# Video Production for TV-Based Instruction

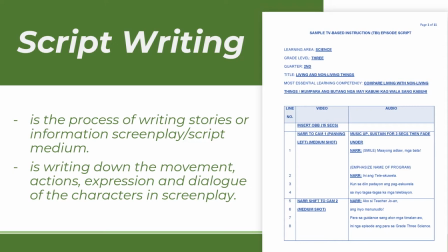(8:15)
Script writing will be discussed by TeacherGL and I also included in the discussion in the link below.
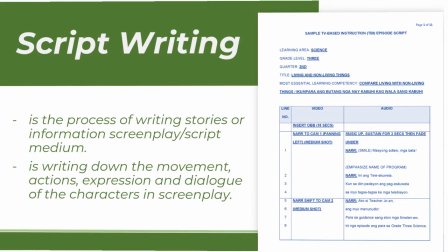(8:22)
So just check it out guys. Moving on, analyze the expected output.
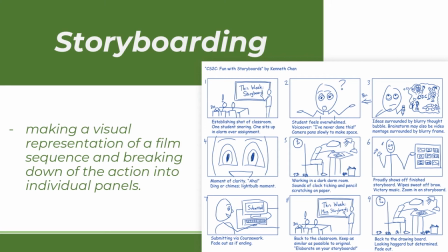(8:30)
It is very important to do the storyboarding. Storyboard contains series of ordered drawings with camera direction, dialogue, or other pertinent details. Storyboard sketches out how a video will unfold shot by shot.
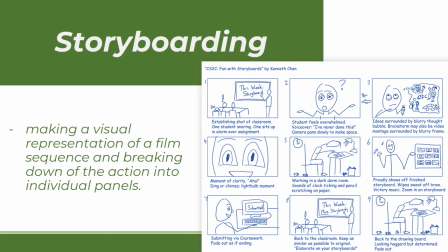(8:45)
In storyboarding, you don't need a detailed illustration of the whole sequence or shots. You may use a stick figure added with description to have a full visual of the expected output. Also, if your videographer is neither the director nor the writer,
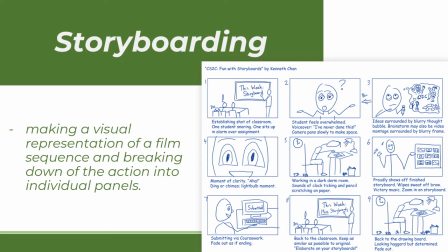(9:02)
it would be hard for him or her to compose a shot without the visuals and instructions. So it is important that the videographer knows what the director is thinking and this is possible through storyboard.
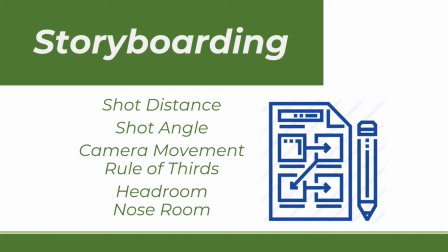(9:19)
In storyboarding, one should be familiar of the terms for the illustration process to be efficient. With that, we will describe the various shot distance, shot angle, camera movement, rule of thirds, headroom, and nose room to clearly express your ideas into vision.
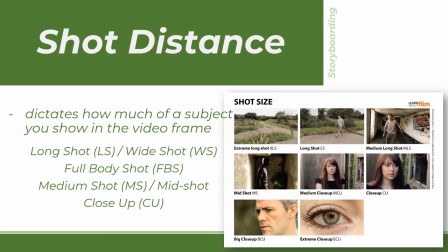(9:39)
First is shot distance. There are actually four basic camera shot distances. Others like extreme close-up, extreme long shot are just variations of these shots. You will be using these terms in storyboarding so you better take note of these terms.
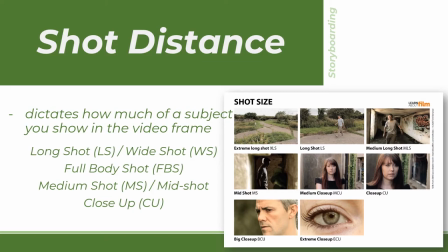(9:56)
To provide aid in our discussion, I will be showing you pictures taken from learnaboutfilm.com.
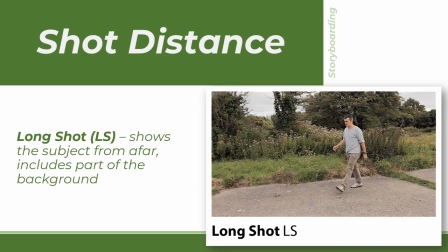(10:04)
In framing the teacher narrator, longshot is not necessary actually as we suggest that video should be more engaging and should draw the attention of the learners. Long shot gives us a distant feeling thus learners may not appreciate the
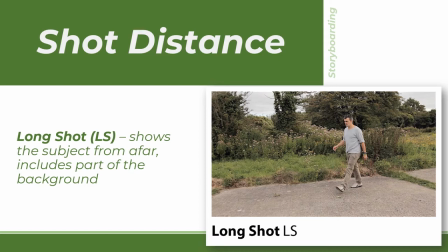(10:21)
facial reactions of the generator but long shot is essential in establishing the location so you may add this during the opening of the video to establish your studio or if used in the insert video you can establish the setting of a certain scene then
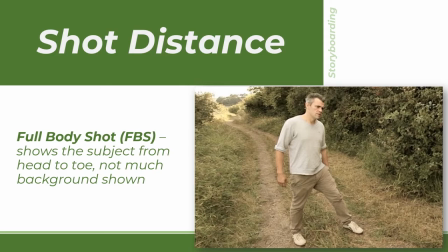(10:42)
the full body shot which shows the subject from head to toe and not much of a background is being emphasized in this shot.
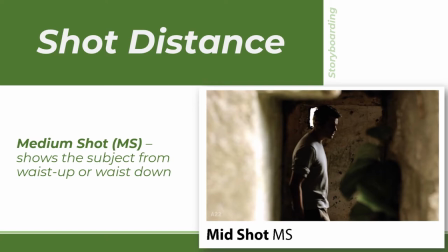(10:53)
We also have medium shot which shows the subject from waist up or waist down. This can also be called as mid shot.
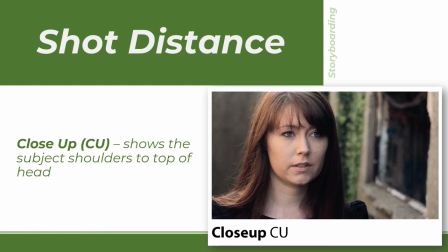(11:05)
Lastly the close up which shows the subject's shoulders up to the top of the head.
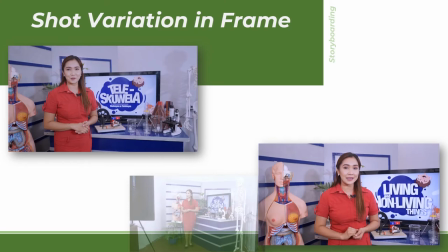(11:13)
And these are some of the variations of shots we framed in our previous Telekswela episode.
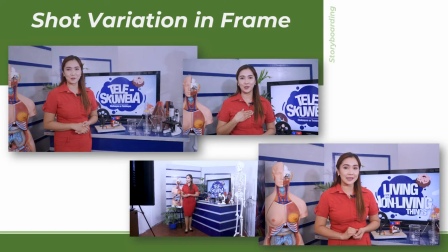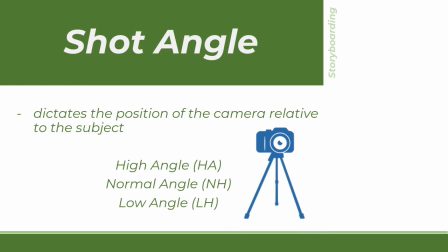(11:24)
Next important factor in storyboarding is to identify the three shot angles.
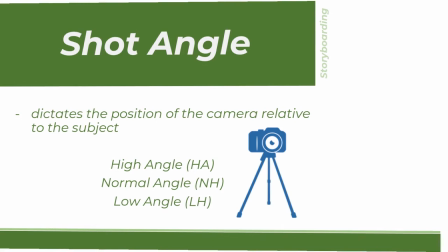(11:30)
Shot angles are important as they indicate meaning, emotions, and power in film.
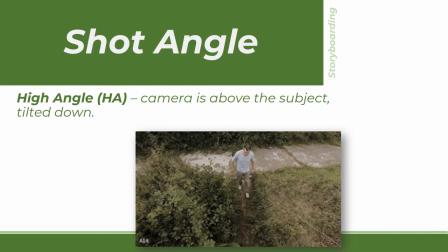(11:38)
First is the high angle wherein the subject appears small and weak with head larger than normal size as it is a structure near to your vision and it projects bigger visual appearance high angle shot means that someone is being looked down
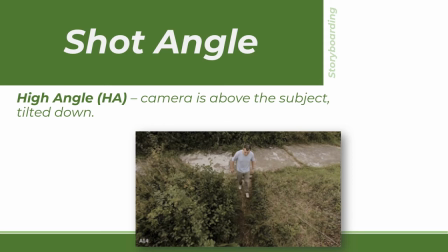(11:54)
and it connotes strength to the viewer and weakness to the one
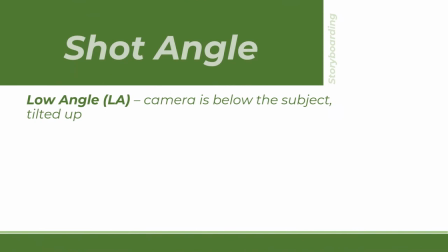(11:59)
being viewed this is also known as bird in
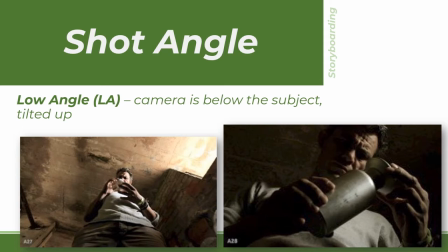(12:04)
this angle subject appears large and formidable with head smaller than normal size this angle connotes dominance and power to the subject being viewed as the viewer appears to be small
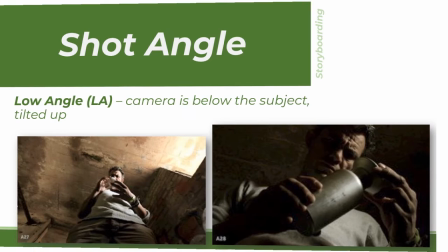(12:16)
and is being looked down this is also known as worms and
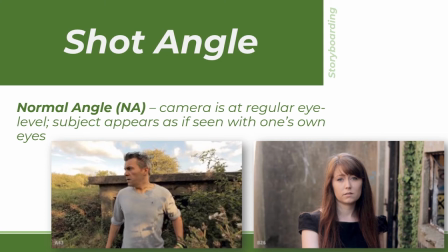(12:23)
in normal angle the subject and the viewer appears to be equal as there is no level of elevation in the shot
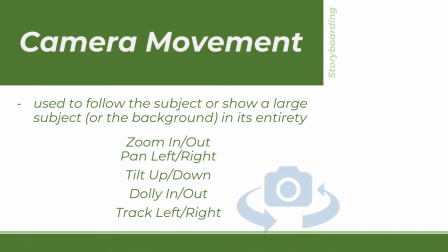(12:30)
this is how the teacher narrator should appear on the screen another
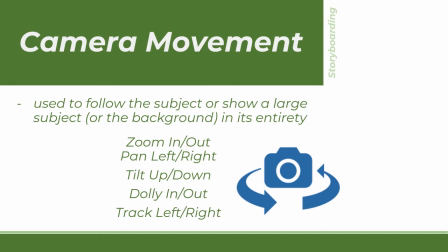(12:36)
key element in storyboarding is the camera movement. What we are about to discuss are just the basic ones that may be useful in the insert video.
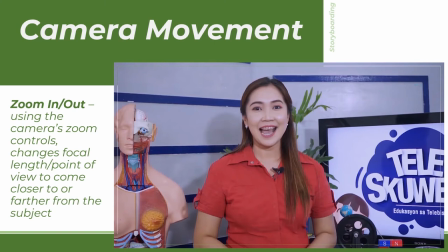(12:49)
First is zoom in or zoom out which emphasizes the subject. As the video is being zoomed, the attention of the viewer focuses on the subject while revealing or hiding other elements on the screen.
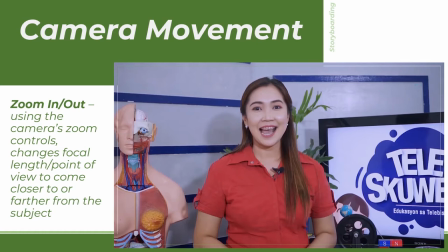(13:02)
I will show you a sample clip from our tela escuela episode. This clip though is a combination of zoom out and pan right. Pay attention to the details and camera movement as I play the video.
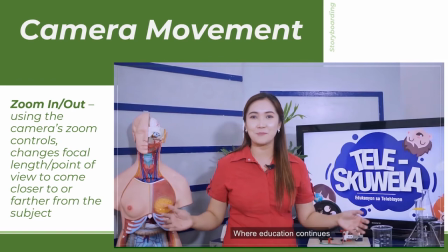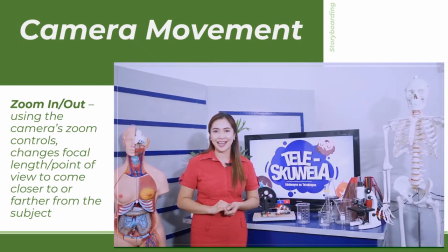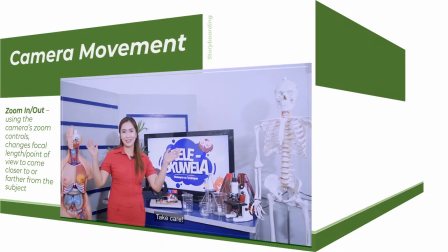(13:26)
That was zoom out.
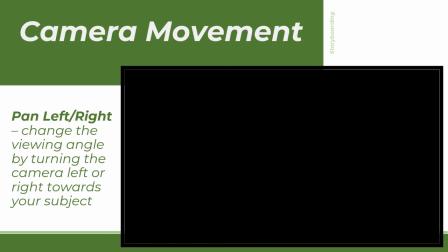(13:31)
Another camera movement that may add creativity to your video is panning. Panning is helpful when you want to selectively emphasize the elements of your screen.
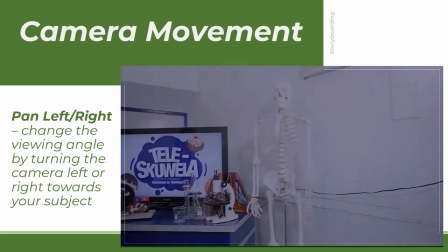(13:42)
Here is an example
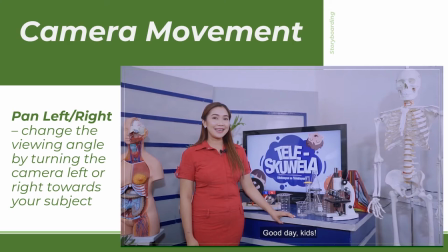(13:49)
and it was pan left the camera moves from the right portion going to the left focusing the subject in the end and
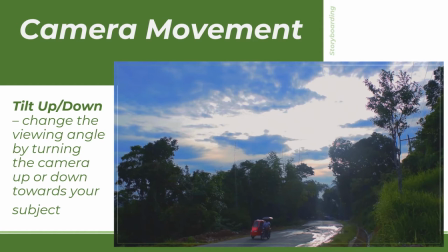(14:07)
from the perspective of someone who is looking up or down tilt is another way to selectively emphasize a scene and to give credit the clip that I will show you is from the short film Luhua Sambulalakaw by Kenneth Delacruz produced by Cineka Simonmoa in
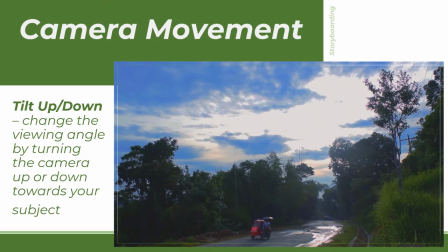(14:24)
the Department of Tourism Region 6 Film Grants Program and
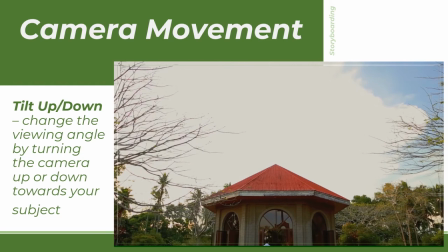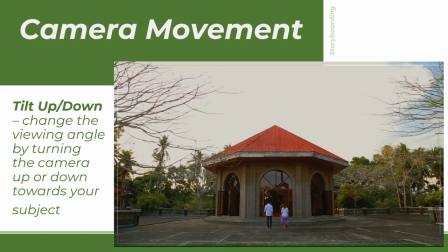(14:38)
that was tilt down the camera moves from the horizon going down, emphasizing the subjects.
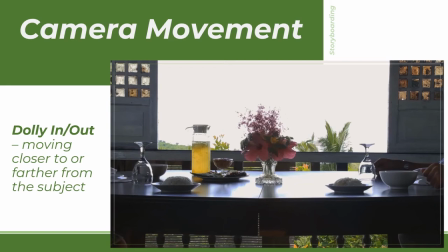(14:51)
And DALI SHOT from the word DALI, a wheeled cart or similar device used in filmmaking and television production to create smooth horizontal camera movements.
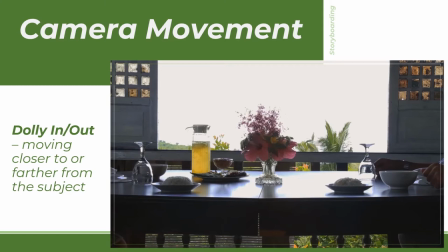(15:03)
DALI SHOT gives perception of closeness or distance and it draws viewer attention into something specific on the screen elements. Another clip from Lua Sangpulalaka will be shown as an example for this context
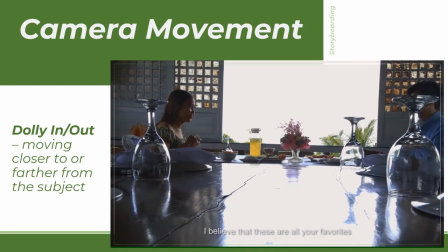(15:21)
and that
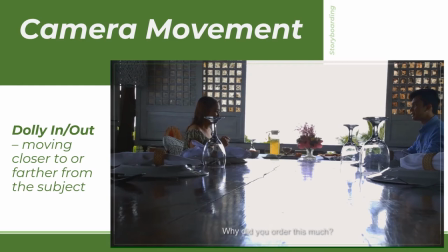(15:32)
was dali out the camera itself moves from the point or center point wherein it needs to zoom out in a way that it shows everything on the screen.
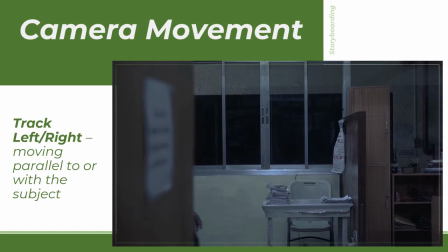(15:52)
And lastly, the tracking shot. Tracking shot is done when the camera follows the subject laterally. This gives the audience a feeling of them following the subject in a lateral manner. In this context, we will view a sample clip from the short film Tangis by Kenneth De La Cruz produced by Taytay Productions.
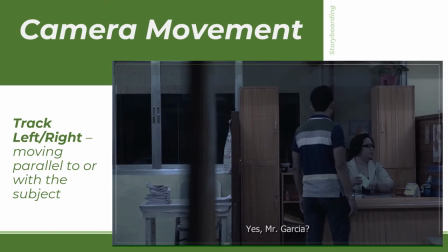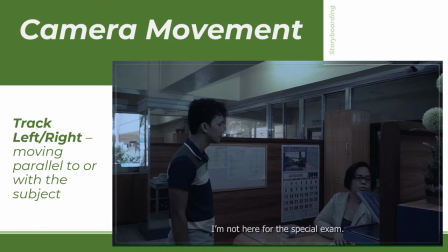(16:20)
So if you have noticed, the camera follows or tracks the subject as the subject moves to the right.